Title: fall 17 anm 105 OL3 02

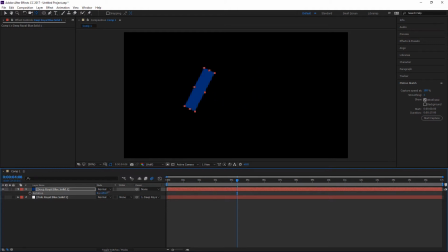So now it's rotating around where that pivot point is as an axis. Um, yeah, use the pan behind tool to
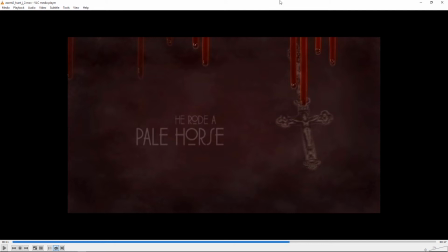um, put the pivot point, higher up and off screen, and then work on the timing.
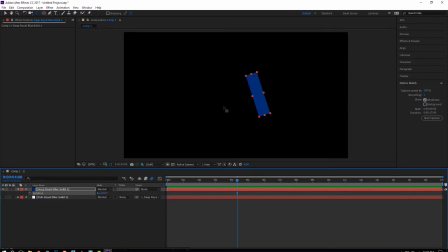I think the other thing I mentioned was if you've got some keyframes on here, I'm just going to do a few. Let's see.
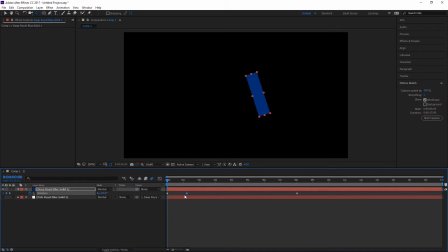Oh, that's actually too slow. Much too slow. Sorry. Wasn't really looking at my timing. So these should all be
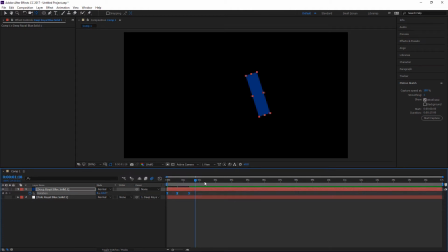easy ease. So take a look at that now. So you get a bit. I'll do it again.
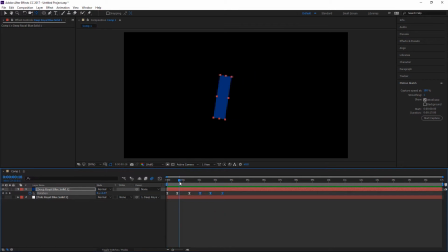Oh, okay, maybe I've got some extra ones. Don't need that one. Oops.
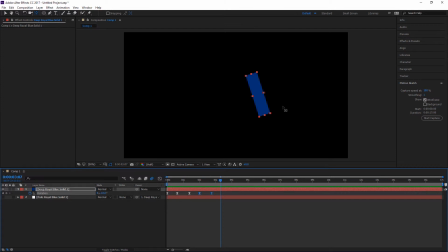That's even a little bit fast, but you get the idea. With the easy ease thing, you don't get those hard stops and start at the end.
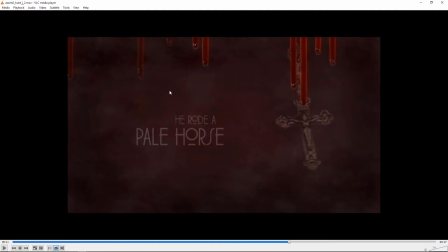And maybe go bigger on the text. That's pretty small. And
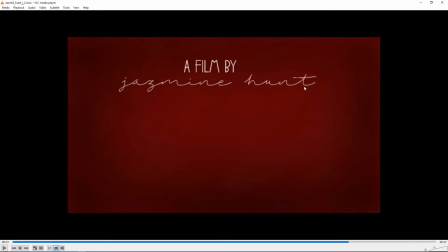yeah, you could do like an animated mask if you wanted to sort of like reveal the text like it's being written, the signature. But it's okay as is.
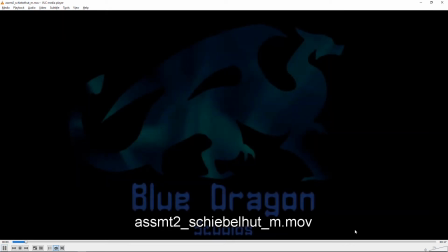Next up is Morgan. That's sound on.
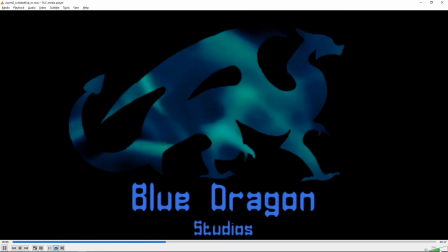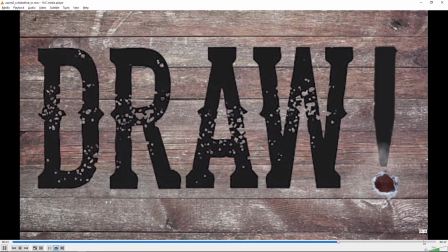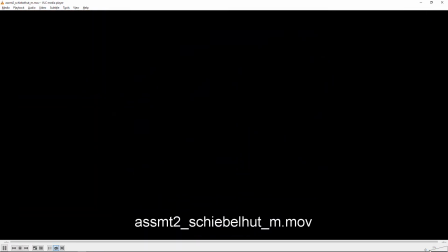All right.
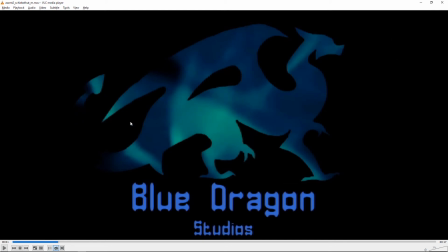So yeah, I really like how you see the blue through the dragon.
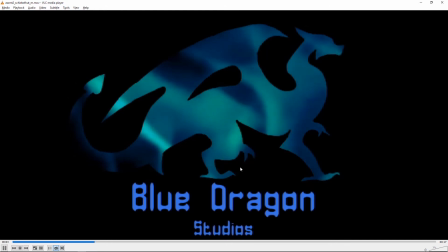One thing right now it feels more like maybe water than it does fire,
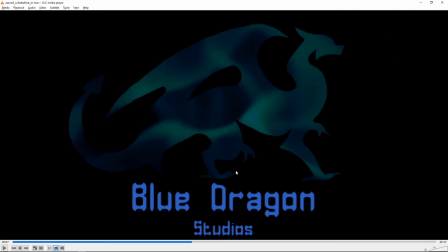like the lights and reflections that you see in water, and you have the sound of fire here, right? Don't you?
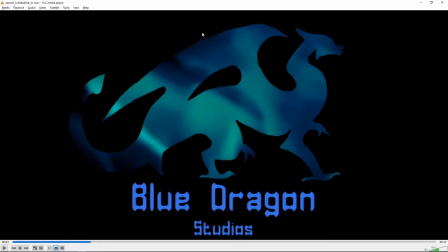And I remember you mentioning fire, so I expected to see fire, which basically I think the problem is there should be much sharper shapes and much faster shapes. So maybe you scaled it up and blurred it a lot. I'm not sure how it got to look so watery.
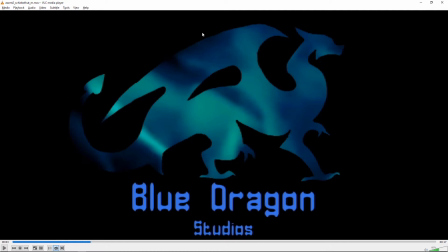I mean, except for that it's blue, but I think it's fine to be blue, but it's just the movement is so slow. It has more of the feel of ripply water,
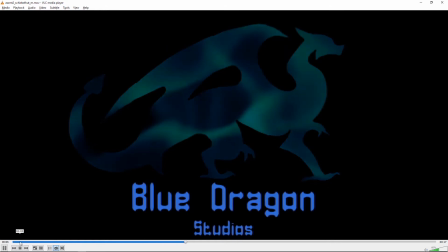and for me that doesn't evoke fire the way it is now, so I would try a different fire video behind it. um,
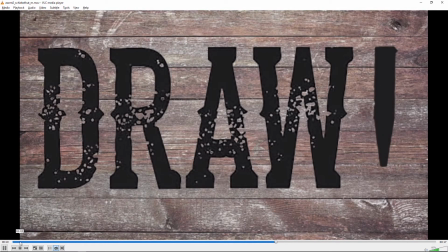and yeah, I like this a lot. Oh, I should turn the sound off again.
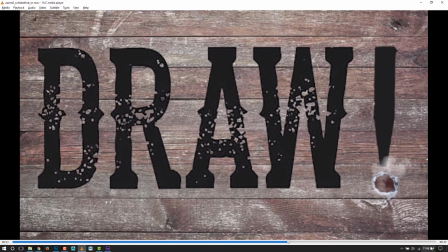um,
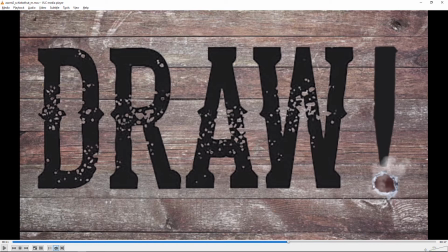I really like the shape, how that really shows the damage to the wood, and then the smoke layered on top is really a nice touch, and all the little damage to the letter here, all those little bits out of it. It's really, I think that worked out really well. I don't think I'd change anything on that.
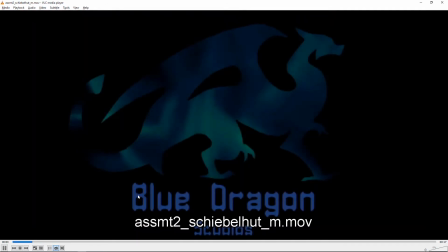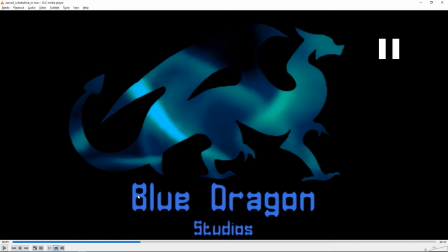Yeah.